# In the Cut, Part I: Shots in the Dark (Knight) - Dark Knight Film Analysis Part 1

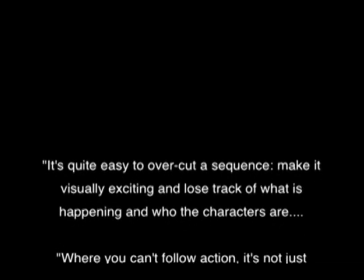8s
It's quite easy to overcut a sequence, make it visually exciting and lose track of what's happening and who the characters are.
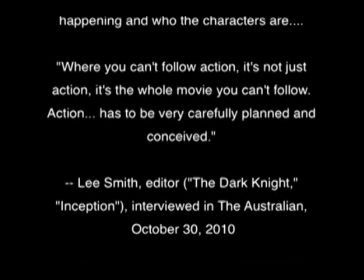14s
Where you can't follow action, it's not just action, it's the whole movie you can't follow. Action has to be very carefully planned and conceived.
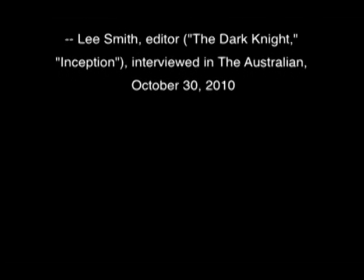21s
That's Lee Smith, the editor of The Dark Knight and Inception.
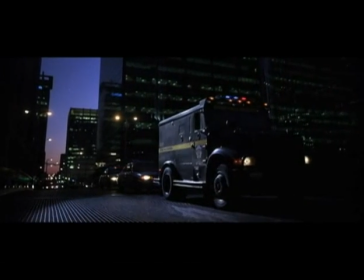25s
The thing is, what he's talking about there is, I think, one of The Dark Knight's most painfully obvious shortcomings.
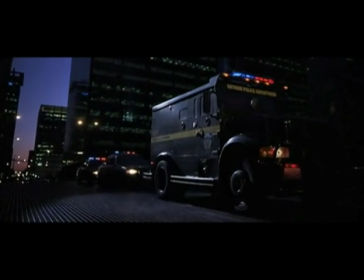31s
Its visual grammar is a mess, and sometimes that results in scenes that are just incoherent.
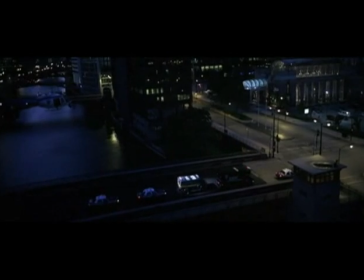37s
So when I saw that quote about action from the editor of The Dark Knight,
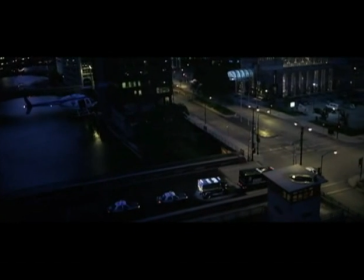40s
I thought maybe I should go back and take a close look at one of the movie's most famous action sequences,
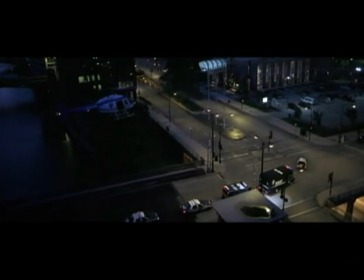47s
and look at it like an editor, and try to figure out what information was being conveyed shot by shot,
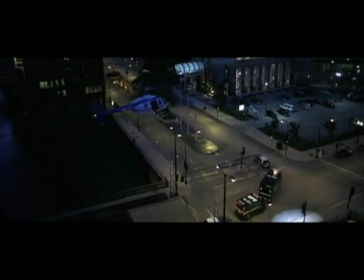54s
and what it was that maybe I was missing.
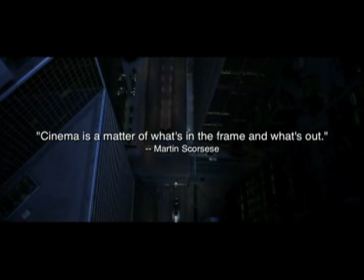68s
Cinema is a matter of what's in the frame and what's out, spoken like a true filmmaker.
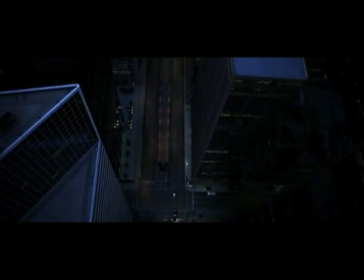73s
Because when it comes down to it, a filmmaker has two tools to convey information visually: composition and cutting.
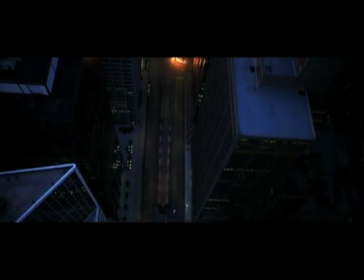81s
Ultimately, everything about the movie, the characters, the story, the emotions,
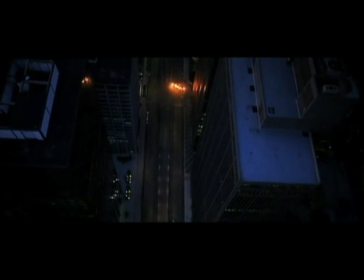87s
all come down to what is inside the frame,
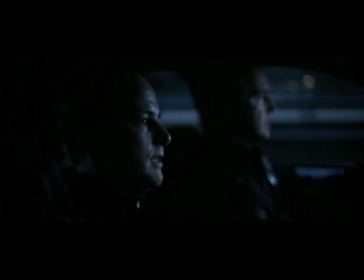91s
what's left out of the frame, and the associations that are made between different shots as they're all pieced together. Compositions, angles, camera movements, they take on different meanings depending on their relationships with the other shots around them. So something that maybe isn't in the frame, something outside the frame, or something that may happen in the cut between two shots can be implied depending on how the pieces are put together.
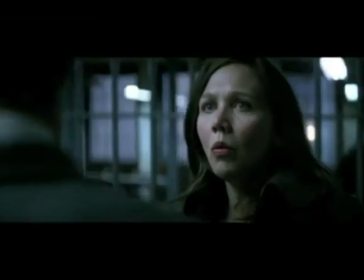119s
The big action car chase set piece in The Dark Knight, where Harvey Dent is transferred from city jail to county jail,
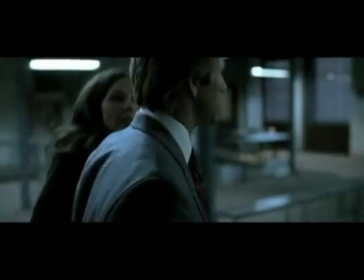127s
actually begins here with the Gotham police before any of the vehicles are in motion.
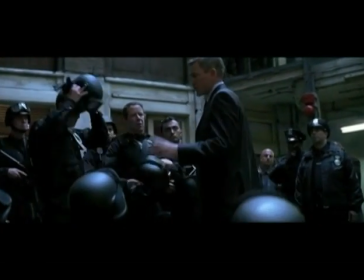132s We get this guy to county, he's their problem. Streets will be cleared along your route. So, let's go.
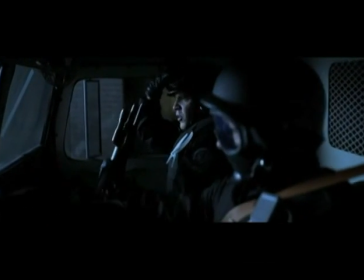137s Convoy stopped for no reason. I hope you got some moves, pal.
Okay, so the ground rules have been set up.
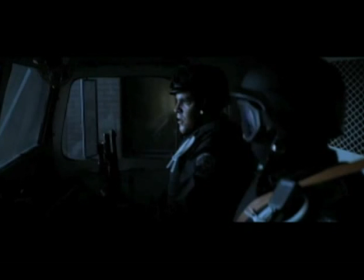144s
There's going to be a convoy, and there's going to be no stopping. And even though we don't know where this truck is or who these guys are, we assume that they're eventually going to be part of the action.
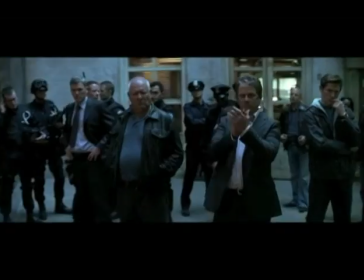154s He's using you as bait. He doesn't even know if he can get the Joker. He's failed so far. How do you know what he's thinking?
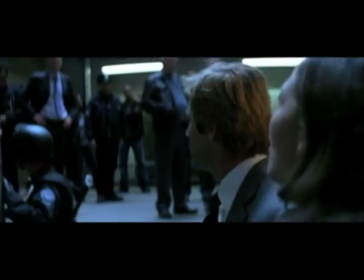160s I do. Anyway, Harvey, this isn't just about you. What about all the people who are depending on you to clean the city up and to do it honorably?
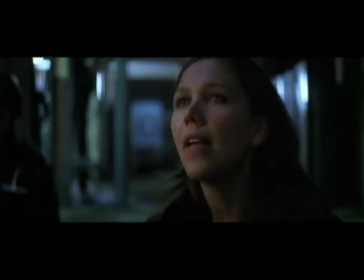167s
And fast forward through the mushy stuff so we can get to the chase.
This is your life.
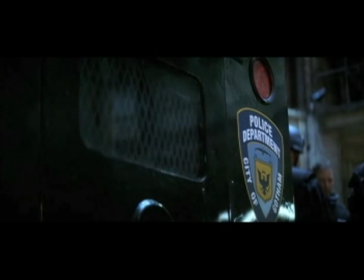172s You can't leave something like that to chance. I'm not.
Harvey gets into the back of the police van and sits down on the passenger side facing us.
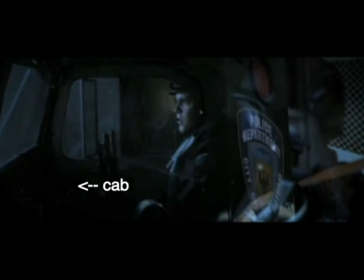181s
A few shots ago we saw a couple of guys in the cab of a truck, and now the visual orientation of this shot suggests that this is probably the back end of that same truck.
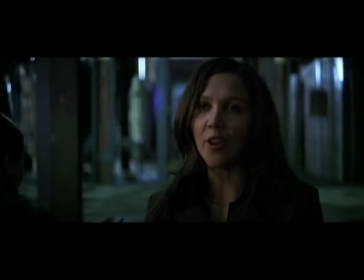193s You make your own luck.
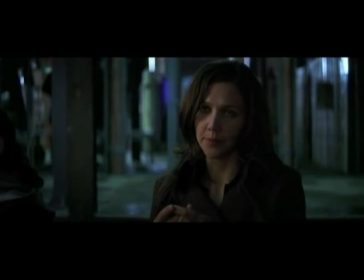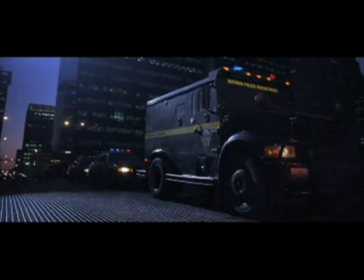201s
Now this is our first look at the convoy, or part of it. A black police van followed by two cop cars. Again, we don't know, but we assume, since this is the only truck that we've seen, that it's the one that Harvey's in.
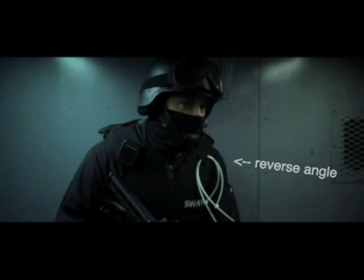215s
This feels like a reverse angle, which would mean that this guy is now sitting where Harvey should be.
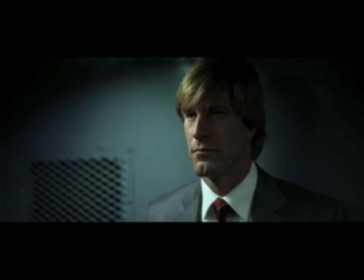221s
I'm sorry, the convoy has just gotten started, but already I'm feeling a little bit disoriented.
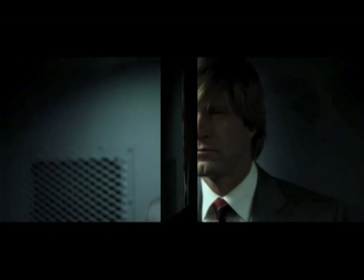226s
We're cutting away to these flat, static shots that seem to be floating in a vacuum, completely disconnected from the action.
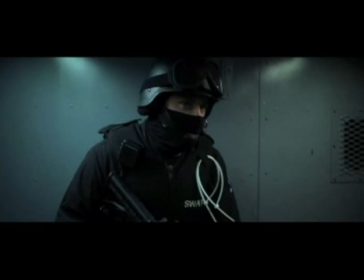233s
What we could really use right now is a simple interior two-shot that would show us which sides these guys are sitting on,
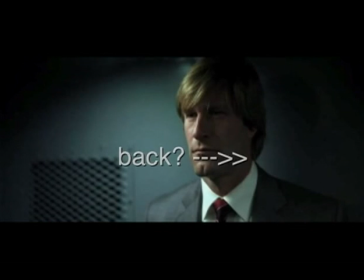239s
where the front and the back of the van is, and which direction we're moving in.
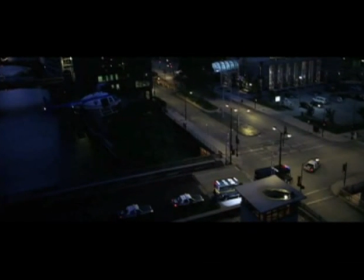247s
Alright, at last we're introduced to all of our major players for this scene.
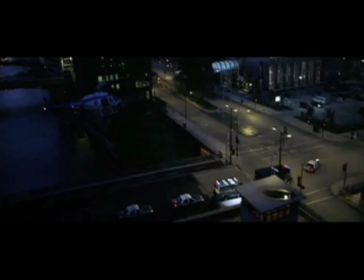251s
A cop car, a large black van we didn't know was there before, the other black van, and two more cop cars. And a helicopter. And this is my favorite moment when the sound drops out.
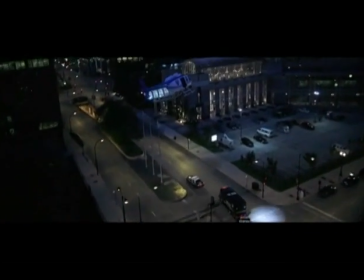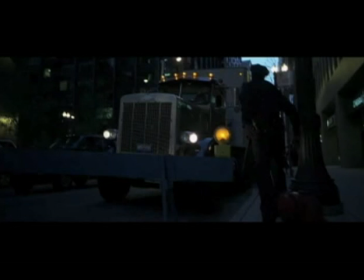270s
This little bit doesn't seem to accomplish anything, and why would you cut away from the convoy just when it's getting going?
Wait like everybody else, pal.
The Joker shows up as we knew he would, but his appearance is so brief, it's not really very effective. It would have been much more ominous just to go straight into this next shot.
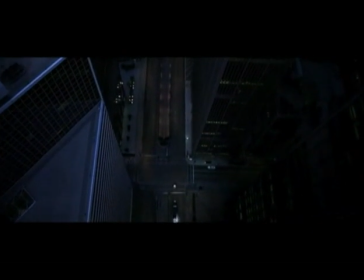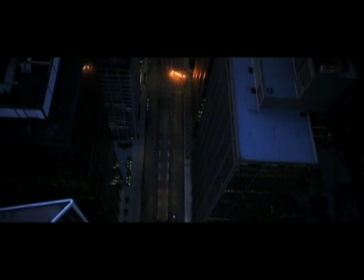295s What the hell is that? Obstruction ahead, obstruction ahead. Damn it. All units divert down onto lower 5th. I repeat, exit down. Exit down.
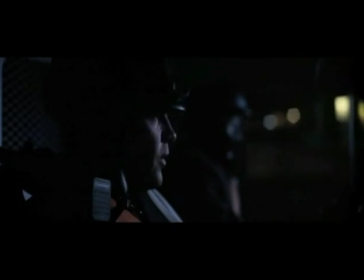306s Lower 5th will be like turkeys on Thanksgiving down there.
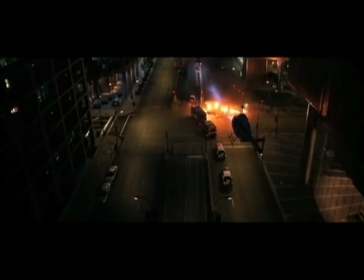Another minor quibble. The previous shot sets this up to be a POV shot, and it isn't a true POV shot.
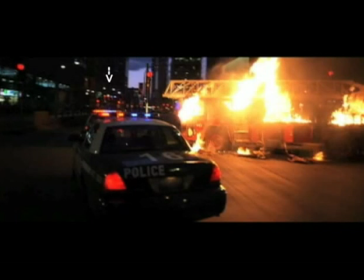324s
If it were, it would have to be from 3 vehicles ahead of here. And that's not such a big deal. I only bring it up because the imprecision of Nolan's camera placement creates some much more serious logistical problems later.
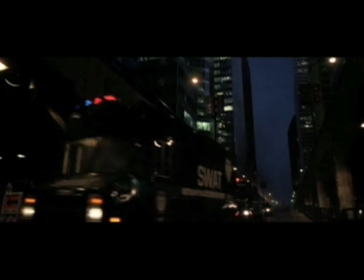340s
Alright, the chase begins with one cop car followed by this black SWAT van,
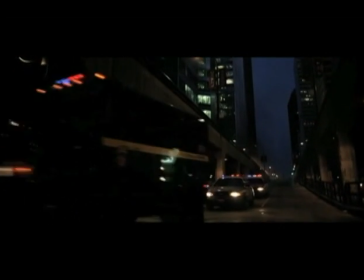345s
followed by this van, and these 2 police cars. Did I say 2? No, in the next shot there are 3. And a big truck in the other lane.
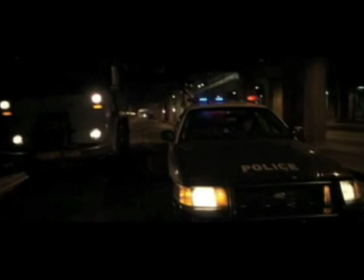358s
Now the cut to this guy would imply that he's driving the first of the 2 or possibly 3 cop cars, the one nearest the camera.
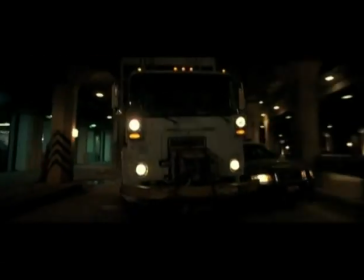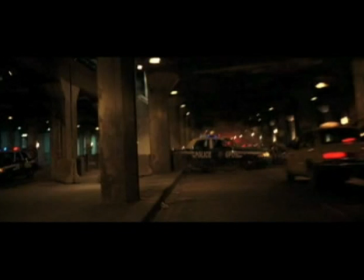372s
Bye, Mr. Expendable Anonymous Police Officer guy. This is a pattern that's repeated throughout The Dark Knight.
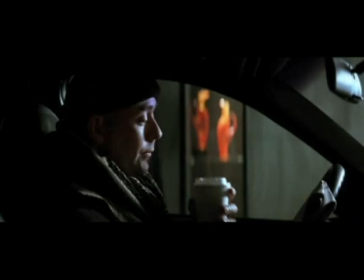379s
We're introduced to people in close-up or medium shot with no context, just a second or 2 before they're dispatched.
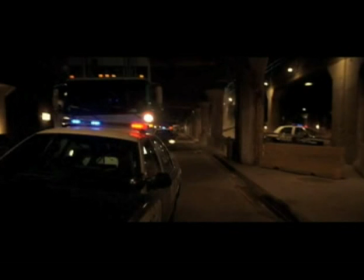387s
Oh wait, it looks like the truck took out the second of 3 cop cars.
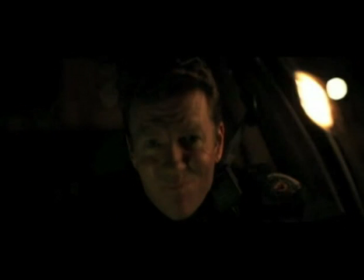392s
No wonder I was getting confused. Well now, where is this Mr. Expendable Police Officer guy?
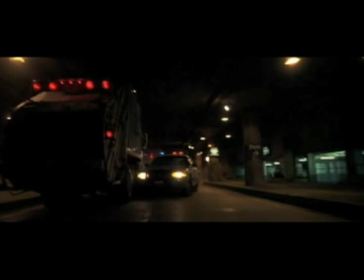401s
Ah, he was the first of the final 3 or possibly 2 cop cars.
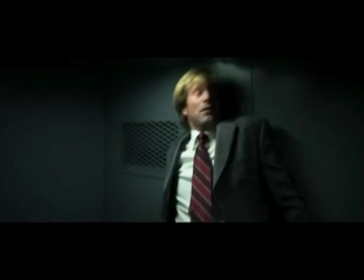408s
Way over on the left, there's still one back there though. Meanwhile, in the back of the van, the laws of physics continue to taunt poor Harvey.
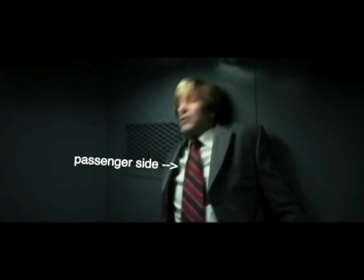417s
His truck gets rear-ended, but he gets thrown against the passenger side. Or is this the back of the van?
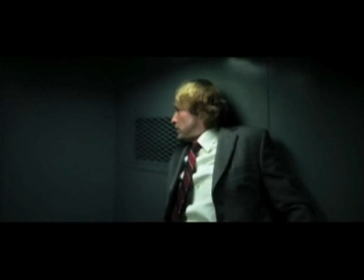422s
Or is it the front of the van? You'd think that he would be looking in the direction from which he got hit, but wherever he is, Harvey knows which way the van is traveling.
Why don't we?
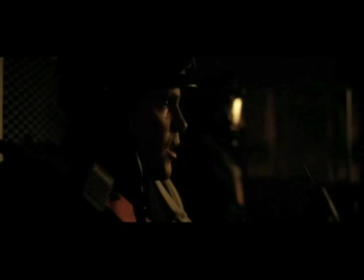434s
According to certain traditional rules of continuity, that last cut would imply that Harvey is now sitting on the driver's side.
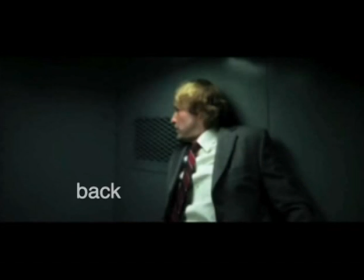441s
If Harvey and these guys are in the same truck and all we did was cut from the back to the front, then we would expect the camera to remain on the same side of the action.
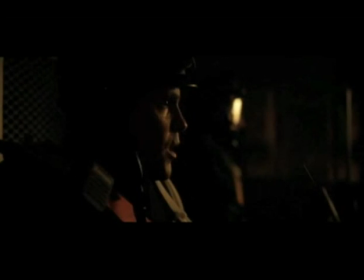450s
That's the old 180-degree rule. Think of it as if they were all in the same room without the divider between them. When a shot like this is followed by a shot like this, you don't expect that the camera has suddenly jumped across the 180-degree line of action.
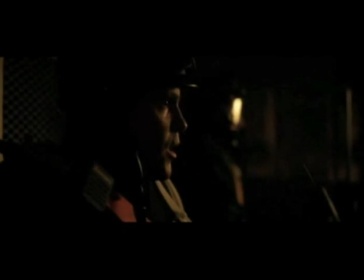465s
But while The Dark Knight plays by some continuity rules some of the time, it doesn't do so consistently.
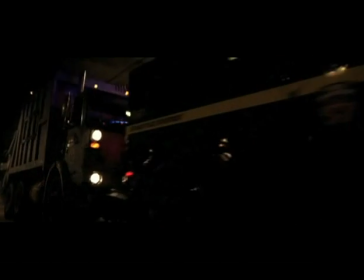470s
Those last 3 shots are actually quite revealing. If we think of this less as a 3-dimensional space than as a 2-dimensional graphic space,
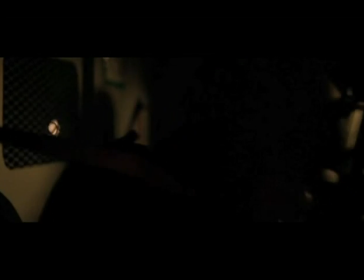478s
like 3 flat comic book frames, then the shots do make a kind of sense.
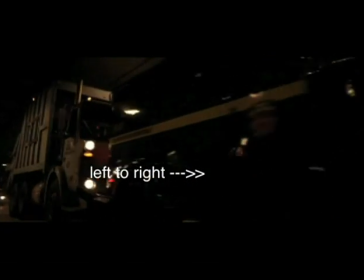483s
In Flat World, the armored van getting hit from behind simply means it got hit from frame left.
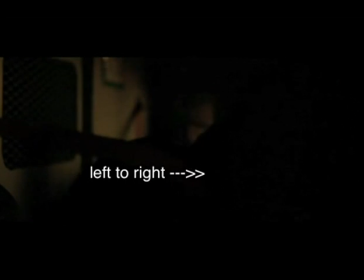488s
Harvey, wherever he is knocked to the right, and so are the guys in the front. Think of it as sensation without orientation.
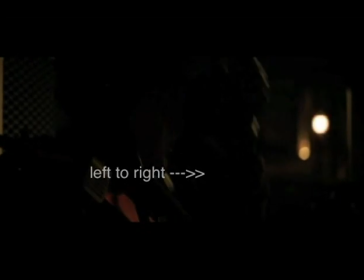495s
Does this flipping between 3-dimensionality and 2-dimensionality make the chase more exciting, or just more confusing?